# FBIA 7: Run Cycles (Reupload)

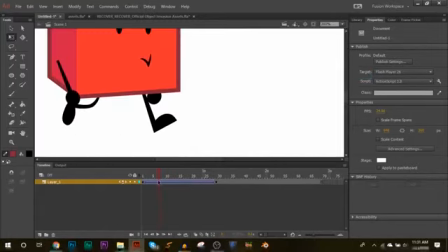497s
If you look really close at the feet when he's moving like this, you see it looks slidey.
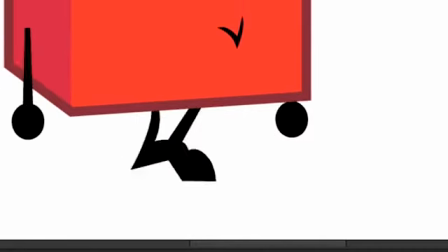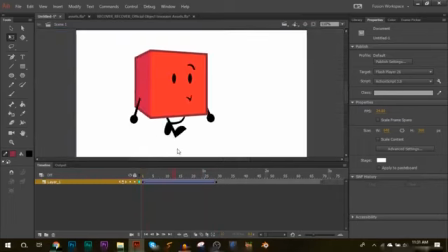510s
And that's because we're tweening it too fast. That's something you want to keep in mind when animating walk cycles.
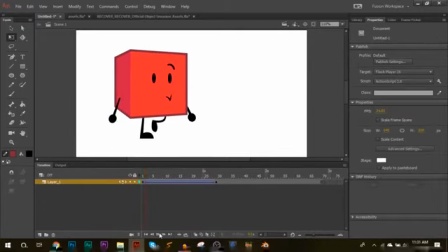516s
So let's shorten the distance he walks. And there, that looks a little more natural.
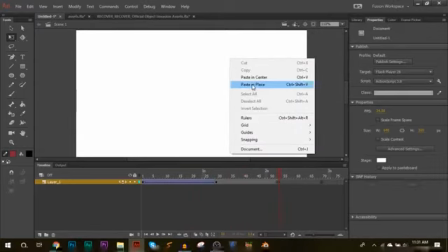523s
Alright, now let's do our second one. Let's paste our running guy back in.
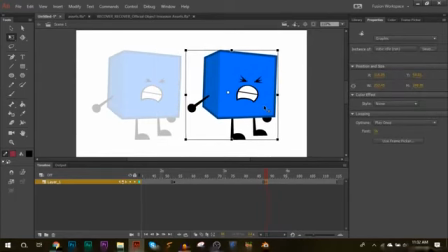532s
Here we with the run cycle, we can actually move him more since he's moving faster.
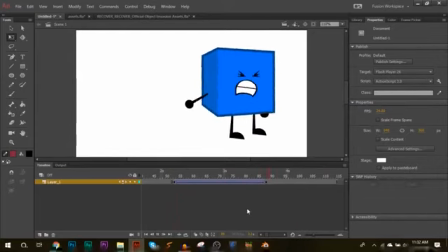Okay, this is one of those times where you're gonna have to, hold on.
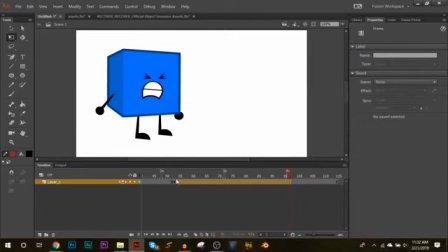547s
Doesn't look very good because he's not moving fast enough, or he's not sliding more.
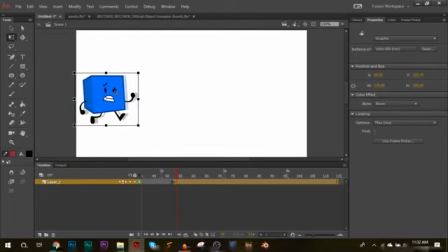553s
So here, let's make him smaller and let's have him move at a faster distance. So right here,
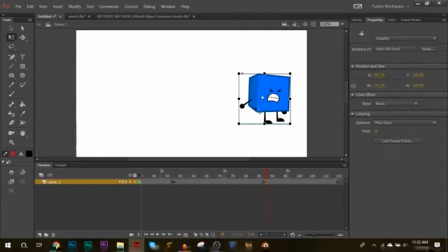564s
let's have him move this much. All right, so you might notice that it looks a little like it only looks like he's moving his legs.
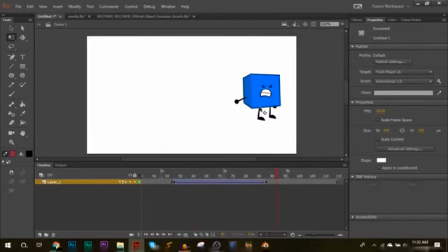577s
So here, we're gonna fix that.
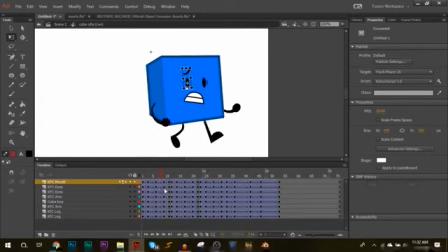Here, let's make these legs more dramatic when he runs.
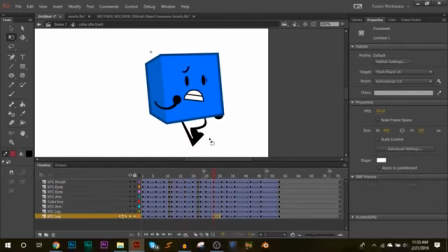595s
Just so we can give off the impression that yes, he's running fast. Here, let's see if that makes a difference.
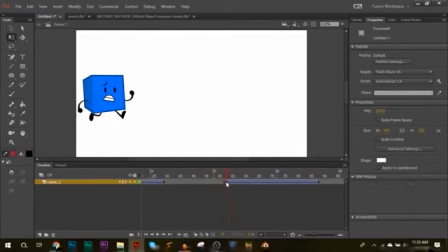603s
All right, let's see this.
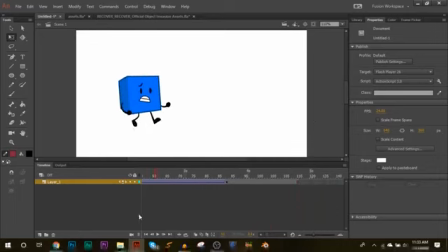604s
You know what, it could be better but I think this is okay for the tutorial.
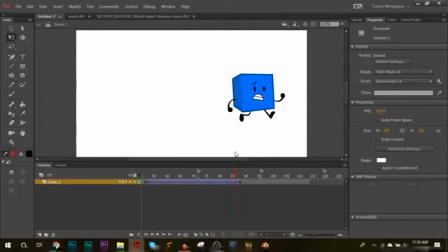614s
You see right here?
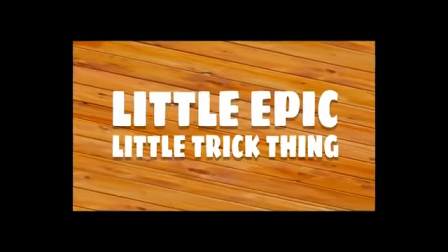619s
I believe we'll get 3 stars and set you straight. Maybe 5.
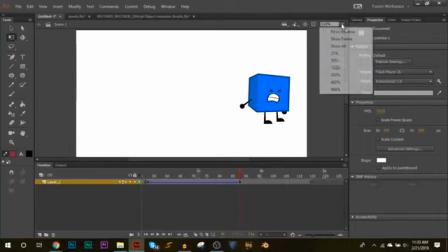626s
Alright, now you see that it cuts a little bit? So, we don't want that.
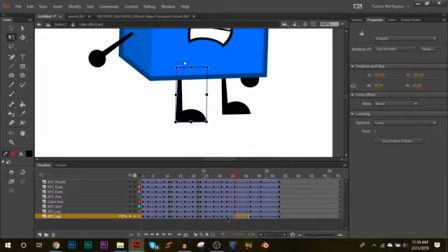632s
This is something we can actually fix easily. So let's move this frame a little more. And let's put a keyframe right here. Make this leg come out a little bit.
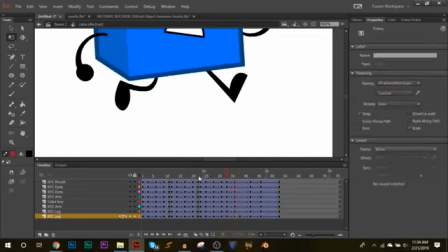644s
So then it comes like this.
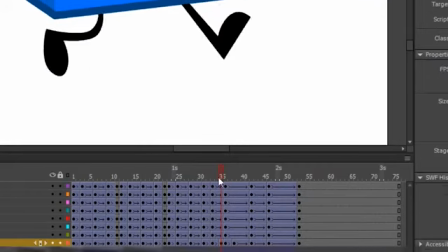650s
Now just put keyframes right here to make it look like it's coming up and back, up and around.
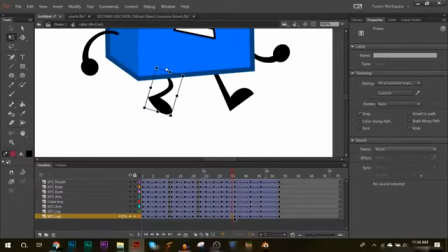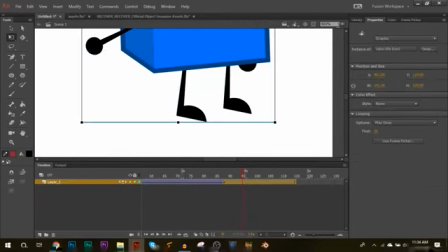664s
So there, now it looks like this.
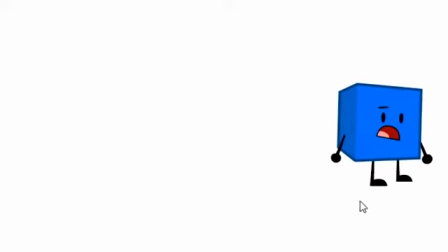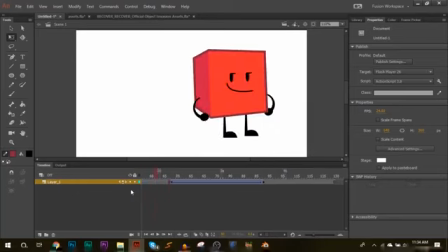676s
Alright, whatever. That looks okay, I think.
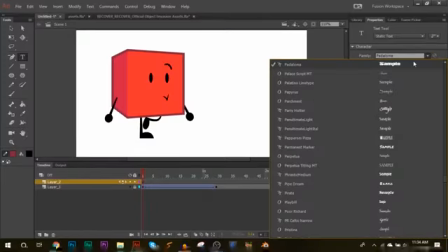683s
So that's how you do basic running and walk cycles. I know the running cycle got a bit confusing, I think.
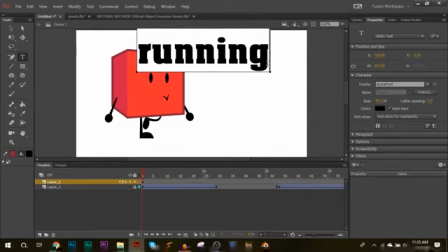692s
So if you have any questions, just ask in the comments. So this is how the finished ones look.
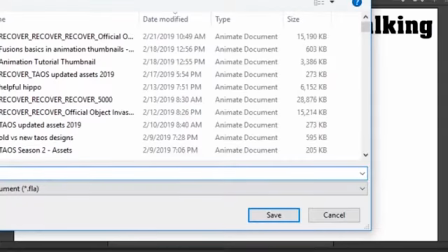699s
And I was about to save that.
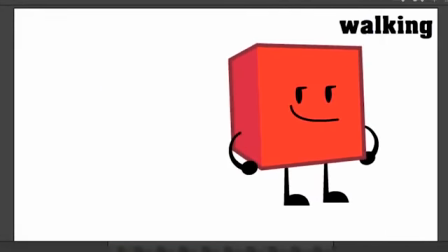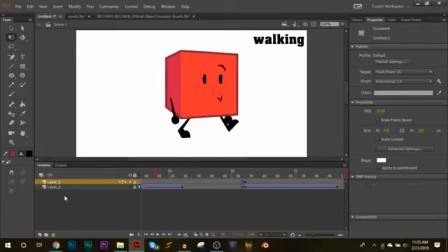706s
Alright, so there we go. That's both a walking and a running cycle.
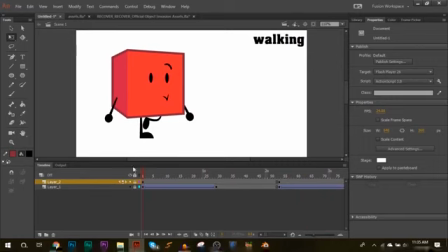712s
And a running animations. So I hope you guys at least figured out a little bit how to do this, or at least the basics on how to set up a walking and a running cycle.
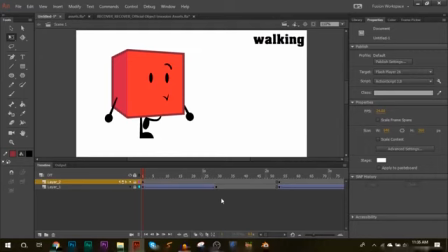724s
I hope this was helpful. If you have any questions, ask in the comments. And I'll see you guys next time when I find Lego because he's gone missing.